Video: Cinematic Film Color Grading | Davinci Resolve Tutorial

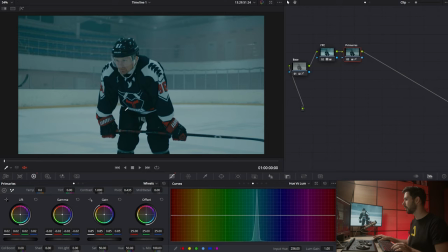[4:10]
And then going into luminance, just want to take it down. So that looks pretty good. I think maybe we went a little bit too far, and I want to bring back some of the exposure.
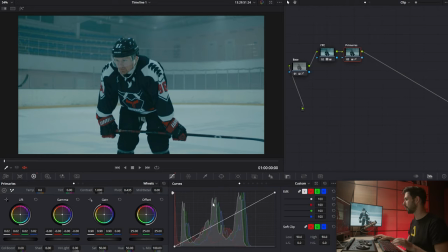[4:32]
And I also want to bring in some contrasts. So I'm going to go into my curves and I'm just going to create this S curve. So that looks pretty nice. And what I also really want to do is concentrate the light and I'll focus on the character.
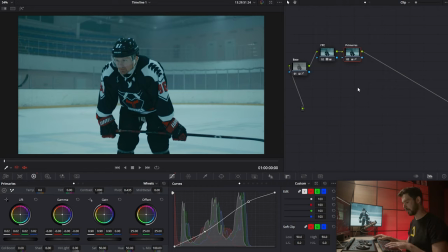[4:52]
On this guy, so I'm going to create a new node, and then I'm going to go into the windows and I'm going to create a power window, feather it out, Then I'm going to, in the curves, kind of pull it down.
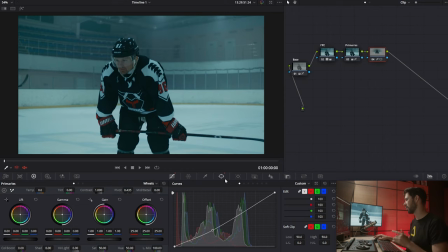[5:08]
You can see that it's darkening our guy instead of the background. So we just need to go back into the window section and just invert. And then I want to track the window so it stays with our guy as the clip kind of goes on.
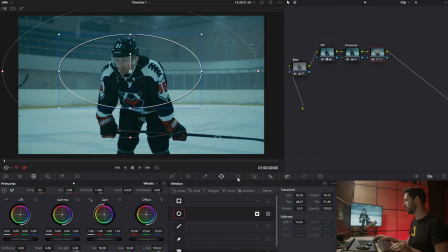[5:26]
So I'm going to go into the tracker, press play.
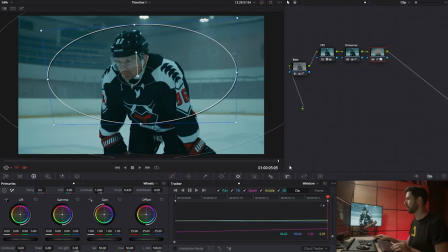[5:32]
And now we have the window tracked. Let's call this one Vignette. And let's see a quick before and after into everything we've done so far.
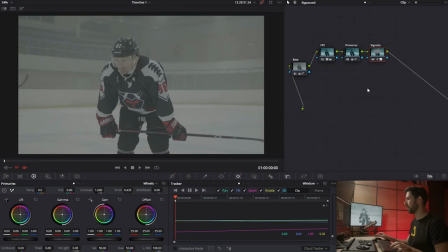[5:44]
That was the log version. And this is the grade. And we've come a long way in just a few minutes. So sometimes you don't need a lot to get in the ballpark. And of course you can really massage everything and work on this for hours, essentially. I'm just tweaking little things, but you can get results pretty quickly, as you can see. So I think maybe this is looking a bit too saturated and I want to change some of the blue colors as well.
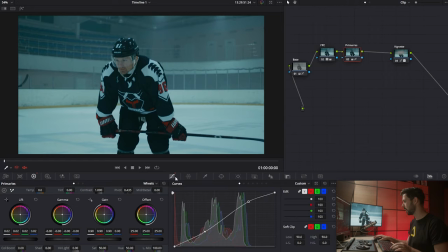[6:20]
So going back into the primaries, I'm going to go into U versus U again. I'm going to select the blue tones and let's see where we want to take them.
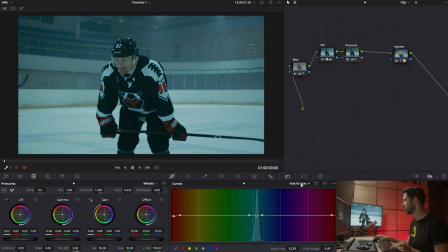[6:35]
Something like that, maybe. Not a huge difference, but just it's the little details. And then going into U versus saturation, I think I'm gonna take all of these blues down.
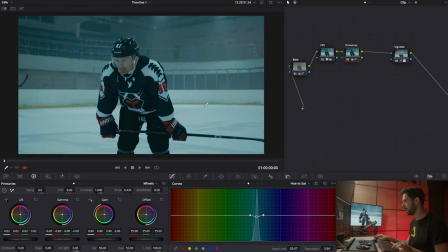[6:52]
Maybe somewhere around there. And then on a new node, we can just add some grain just to give the footage a little bit more texture and some more life and details. So let's go into Film Grain. I'm going to go for 16 millimeter 500T.
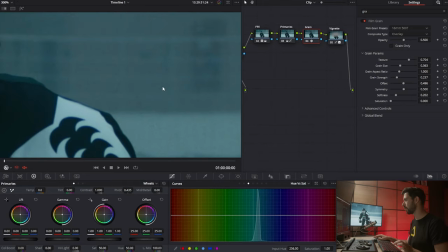[7:16]
And I'm not going to go too overboard with the grain. I'm not sure if you can see this on YouTube, so I'm just going to exaggerate this just a bit. So that's without the grain. And there we go.
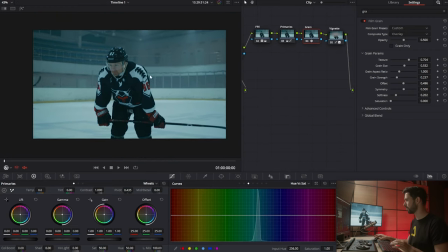[7:31]
The grain just, it's pretty subtle, but just adds a little bit of details. It gives some texture and a little bit more of a character to the image, essentially. So I pretty much almost always add grain. Sometimes it's very little, and sometimes I go more extreme if I want a stronger look. What we could also do now is try to separate the skin and maybe separate our character just a bit. So on my primaries node, I'm going to create a parallel node and I'm going to try and select the skin. So let's go for qualifier and also select this highlight feature and let's select the skin.